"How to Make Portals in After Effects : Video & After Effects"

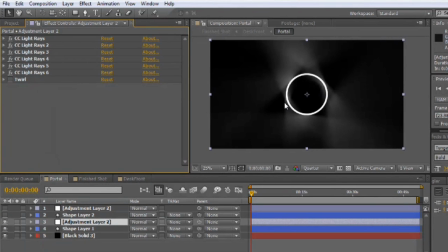your effect's going to look pretty similar to this. And the number of light ray effects you use and how closely packed they are will affect the finished result. To get these to swirl around, I've used a twirl distort. So I can replicate that for you.
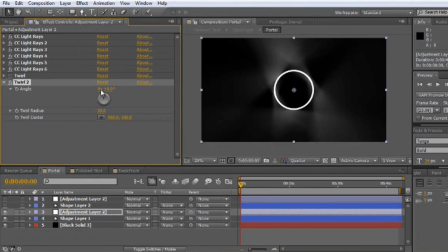Go ahead and go to distort, twirl. And what we're going to do is we're going to just keep increasing the angle until all of this kind of blends together. Don't want it too tight. You want to give it a little bit of breathing room, but right about there looks pretty good. Now, a finished result, to take this from a very static, kind of sterile looking and scientific environment, like in a lab, to a really organic look in real life, I'm going to apply a turbulent displace. So that's where this
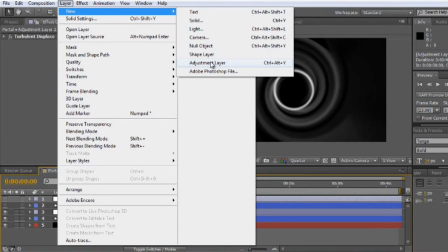other adjustment layer comes in. Let's go ahead and we'll create a new adjustment layer. Go Effect, Distort, Turbulent Displace.
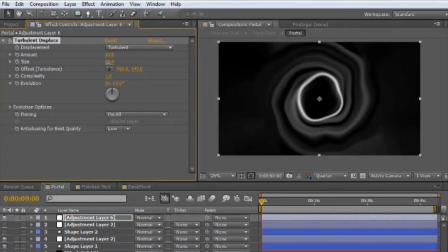And I'm going to lower the size of the displace. Not too tight, give it a little bit of size to it, but not so loose it makes it look like it's being moved out of place on the shot. And what we want to do is animate the evolution, but instead of doing it with keyframes where you'd have to keep coming back to the base layer and editing the keyframes,
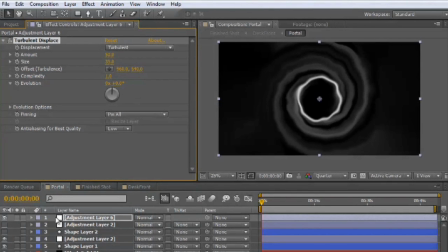I'm going to do it with an expression. So I'm going to open up that adjustment layer, the effect,
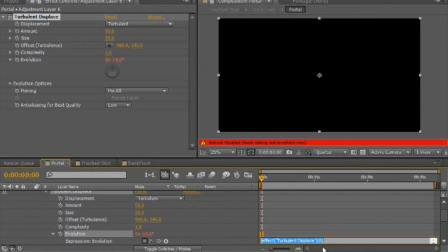and we'll hold down Alt or Option, click on Evolution, and I'm going to set this to the time times, let's say, 50.
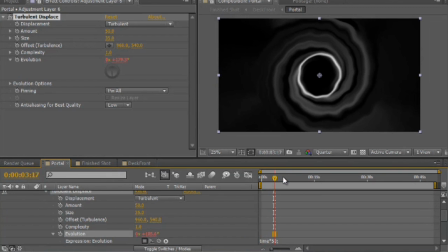As we scroll through this, you can see that it is, in fact, animating. Now, how fast it animates and the size of that distortion will depend on how much you want the finished portal to move. If it's rotating like mine is, you don't need a lot of this kind of effect. If it's rotating very, very slowly, this effect can kind of help bring it back to life where it doesn't look like it's moving at all.
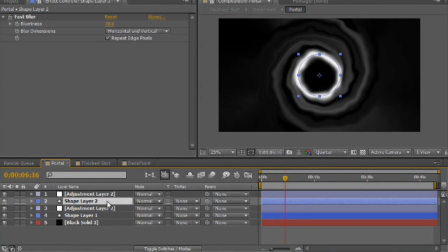All right, so we have our finished portal, and I added in a second shape layer just to beef up the event horizon, if you will, of the portal. And put a little bit of a fast blur on it to give it an energy look. Okay,
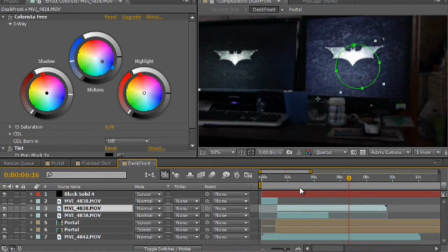so if we come back to our desk shot, we take a look at that portal.
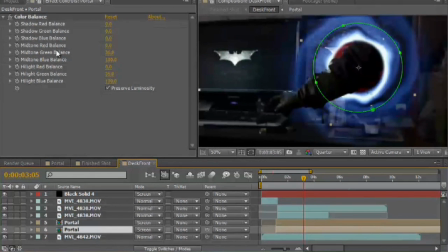You can see that I've also added a color balance to color it. And you can alter the color balance based on the environment behind. Bear in mind that energy looks better on a black background than it does on a white background. So if you're shooting in the snow, it's going to be very difficult to see the portal energy apart from the environment you're shooting in.
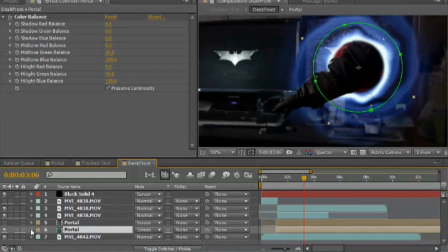So there we go, we have that, but it's also rotating. To get that rotation, what you would want to do, I'll just duplicate this layer,
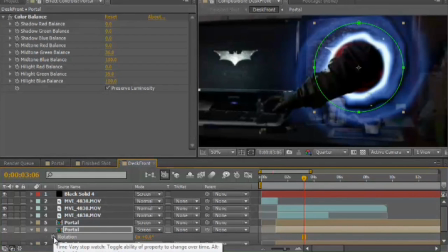press R to open rotation, and I'll option click or alt click on the stopwatch, and we'll set this as time,
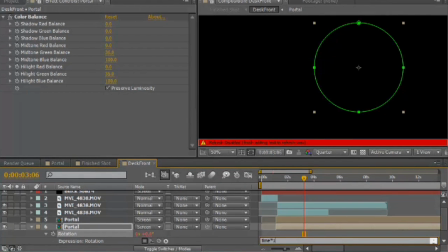times let's say 100 this time.
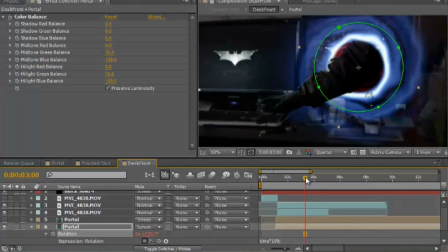And you can see that this rotates. Now this is rotating with the swirl, almost like the portal's rotating and dragging the energy with it. You can have it rotate against the swirl, or have the swirl going in the opposite direction. To change the direction of rotation, you'd multiply this expression by -1.
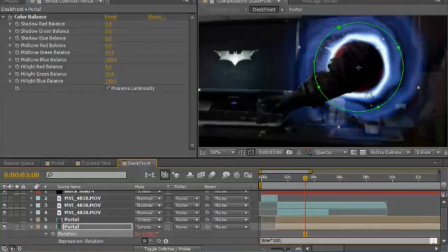So let's go ahead and open it up. Asterisk, -1. And now if we scroll through, you can see it's rotating against the swirl, like a saw blade cutting into the air. I hope you've enjoyed this video on how to create portals using Adobe After Effects. I'm Josiah Rea.